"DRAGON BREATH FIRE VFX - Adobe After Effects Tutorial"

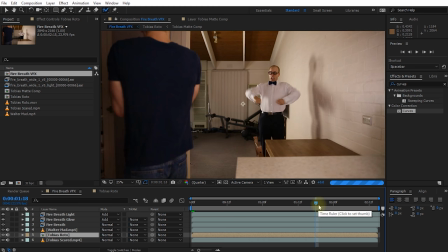1284s
This layer contains the roto brushing tool and so if I now jump forward in my composition you can see that my computer starts churning away because it's now propagating this roto brushing effect that sits inside this layer.
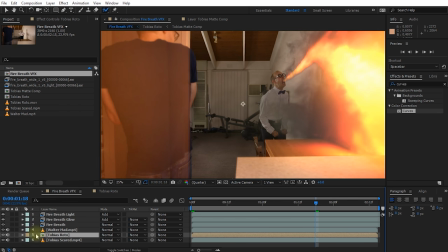1296s
That actually finished surprisingly quickly but anyways we don't need it so let's disable the visibility on the Tobias roto layer. If you want to you can also hide your layer and then hide all hideable layers so it's kind of no longer visible in your composition it's a bit neater. and let's grab the Tobias Rotor layer,
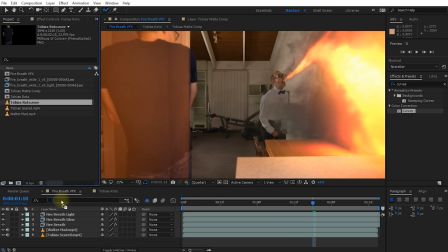1312s
which is layered just of me, and drag it into our composition and place it at the very, very top.
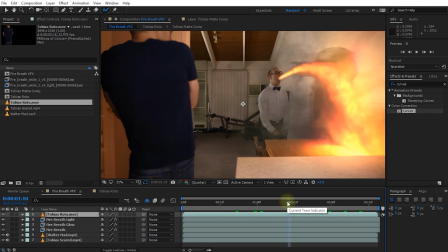1319s
And there you go. The light now sits behind me. However, it looks a little bit unnatural and my edges are a little bit ugly and rugged. And one thing we can use, we can use light wrap to make this look a little bit more natural. Light wrap refers to the effect of light bending around the edges of your subject.
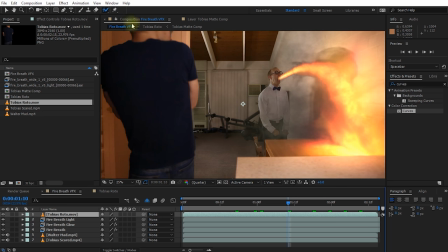1336s
So along the edges, you kind of get a little bit of that light and that glow coming through. And this is actually really easy to add. We're just going to essentially soften out the edges of this rotobrushed layer. For that, with the Tobias Rotator that I selected, let's simply apply a matte choker effect.
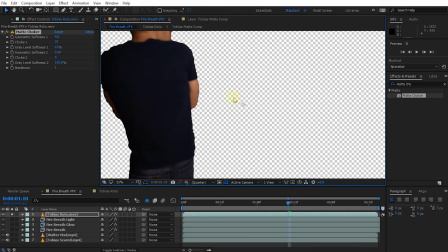1350s
And let me solo this layer again, just so it's a bit easier to see and enable the alpha channel. So you can kind of see the edges right now are kind of harsh and unpleasant. In the settings for the matte choker effect, let's bring up the geometric softness one. So if you watch the edges, you can kind of see they're being softened out and cut in a little bit.
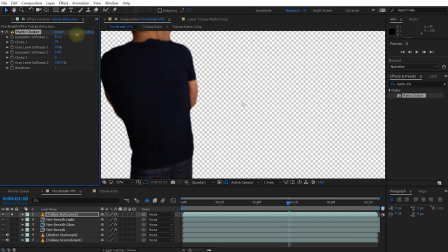1369s
So let's just bring this up. So we're softening out the edges of this mat of this roto layer And I'm also going to increase the gray level softness one a little bit just so it's a little bit Softer and if we now unsolder this layer
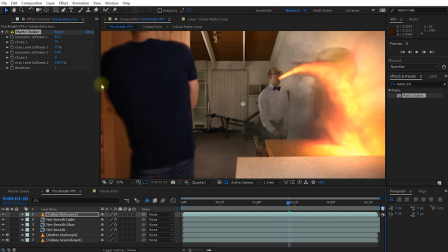1383s
You can see how there's a little bit of light bleeding over the edges of this roto layer So if I disable the matte choker harsh and ugly With that enabled you can see the light is kind of bleeding around a little bit And it just looks a lot more natural just a little
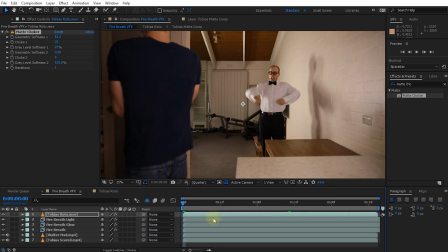1396s
bit nicer and now if i rewind and play this back cool
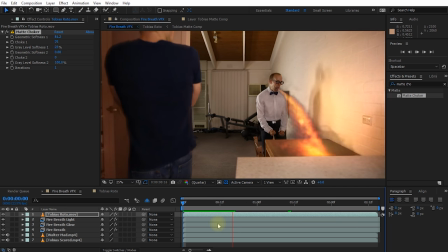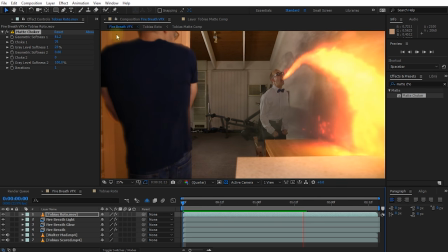1408s
can you see how i'm blending much nicer and you kind of get this glow effect from the fire being reflected onto my edges and looks a lot more natural finally
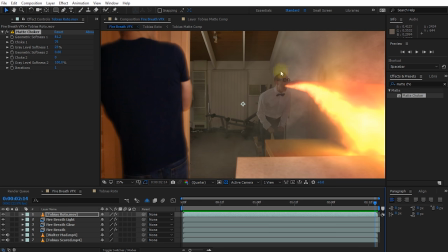1417s
the last thing i want to fix is the fact that walter himself is actually really dark given that he's the one spewing this dragon fire he's he's a bit too dark for me so we're going to use a very similar approach to what we did with me and we're going to rotoscope him out so we can kind of brighten up just the Walter layer so he blends into the shot a little bit better.
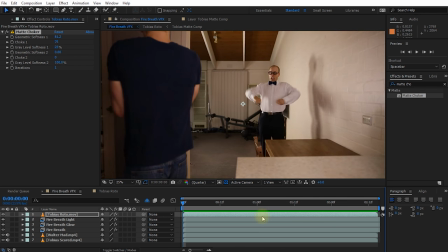1436s
For that let's return to the beginning of our composition. Let's take our Walter matte layer. Let's duplicate it and let's pre-compose it. Let's call this layer Walter Roto.
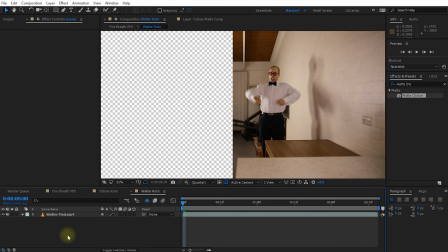1447s
Hit okay. Let's jump into this composition and we can actually get rid of the mask on this layer.